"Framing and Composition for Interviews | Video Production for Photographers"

Hey there, welcome to my channel. I'm Daniel Norton, photographer here in New York City. I'm here with Cadence today for part two of our Video for Photographers series. In this series, we're going to talk about how we can use the photo gear we already have, that can shoot video of course, to get some extra work or do some extra art, basically shooting interviews or moving portraits as I like to call them. In this one, we're going to talk about camera position and kind of how we set it up. Number one, let's talk camera position. So when we're interviewing somebody, you know, we look when we're shooting photos, this is probably a good method as well, but we sometimes think about how high or low the camera should be. With an interview, you almost always want the camera to be roughly at the level of their head. So either just slightly at eye level or slightly below or slightly above, depending on how they're going to move around, but definitely not high or low. You want to keep it pretty much at the level they're at. It doesn't have to be exactly perfect, but it should be there. Typically, I want to use something like a 35 millimeter or a 50 millimeter lens on a full frame camera, this allows me to be just a few feet away from my subject. A interview is a conversation, right? So I want to be close so it feels natural. You know, not everybody that's going to sit in front of you for an interview is experienced or comfortable in front of the camera. This makes it easier for them. They're not looking 10 miles away at you down the other end of the thing. You also want to move your lights, because unlike photography, we actually want to back our lights up a bit. So this three foot light here, for a portrait, I probably would move it even closer, right? The rule in photography is usually as close as you can get it. But with video, we want a little bit more coverage because they're going to be moving, right? And we don't want their exposure shifting. So we want to back the light up a little bit more so we don't have as much fall off, unless we're dealing with somebody that, again, is going to stay exactly at one spot and you're doing something very specific. But again, for a standard interview, back it up a little bit further than you normally would. So I talked about how the lights were set up in the last video.
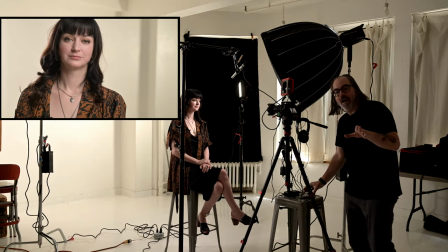1:54 I'm going to come over here and turn off the light that's on me so everything looks right. I turned down the back light a little bit because I kind of like it to be a little kind of neutral as opposed to blown out.
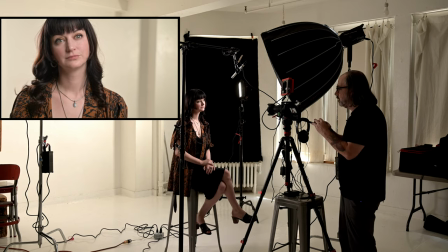2:01 And I've got something that I like. So we can see through the camera.
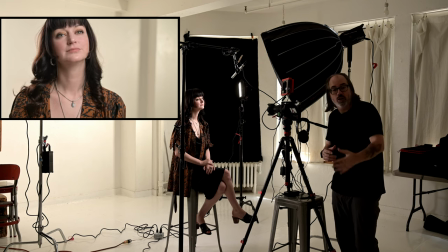2:03 Now, number one, if this was, let's say, Cadence was going to give a speech, what I would do is I would center her in the frame and give a little bit more space around her.
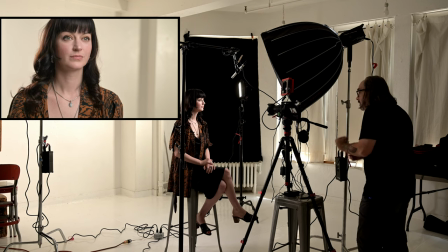2:13 Because it's an interview, what we want to do is center her to one side. You can ask the subject, you know, which side they prefer to look.
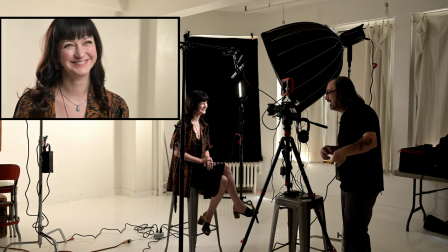2:18 I didn't give her a choice because we're shooting a video and I need space over here. But typically you could ask them, do you have a side?
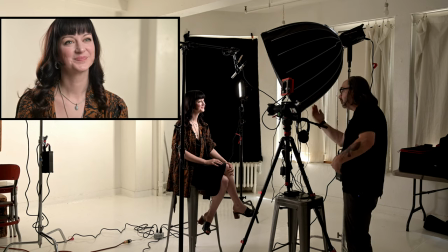2:24 If you know that, if you have time, put the light on the side they're going to look towards.
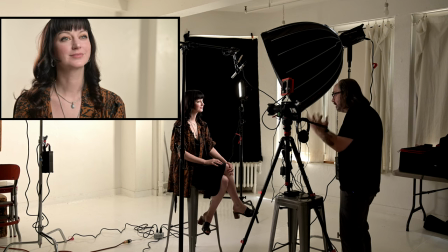2:29 That way they're looking into the light. They get nice, bright light on their face, nice, even light. That's the simplest way to do it. And then you can kind of work your way. You're going to stand behind the camera, but not hide behind the camera. This allows me to look up here and see my monitor so I can make sure everything's working. I can see my audio levels and I can see not my audio levels but her audio levels.
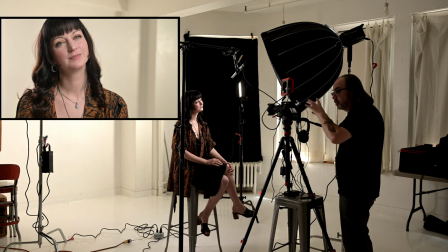2:50 Right now I can hear my audio levels because I'm talking but you know basically what I'm talking about because generally in an interview you're not going to record your own voice right you can have just the subject recording.
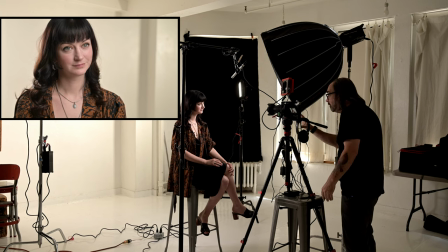2:58 We'll talk about sound in a future video but you want to make sure your level is good, the light is good, make sure they've got space to move.
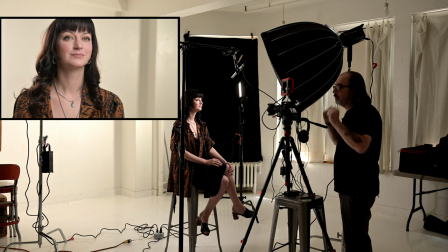3:05 Now speaking of this you have two options here well three really. You could just use the monitor on the back of the camera.
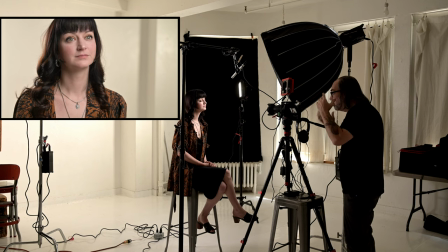3:11 I tend to think they're a little bit small for me anyways in my vision. So if I'm looking at cadence, I'll have to like really side eye to look down at the little monitor. If I have a nice big monitor that's more or less at her level, I can just kind of look up really quickly and see it, right? It feels really comfortable to look at. So I like a monitor. These can be had very inexpensively.
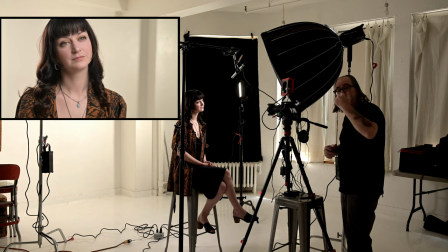3:31 Again, I'll put a link in the description. What I normally use though would be a recorder. A recorder is going to allow you to You record in log. It's going to give you better quality. You can record in hard drives. Why am I not doing that right now? Because I'm using it on my other camera that's recording me.
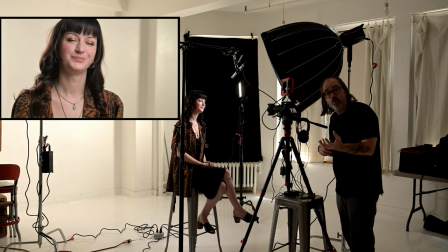3:46 So a recorder generally can be found with a monitor. I like the Ninja 5. Again, I'll put a link to it.
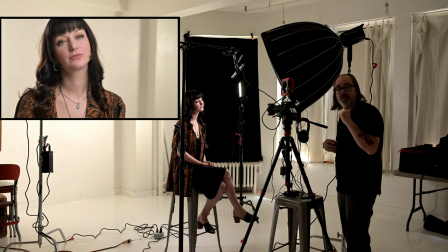3:51 And I would use that here instead. But either thing works. Now, even better, if you have an art director or, you know, a HR person or somebody else in charge of it, you can actually do both, right? I can go to the recorder and then out to a monitor.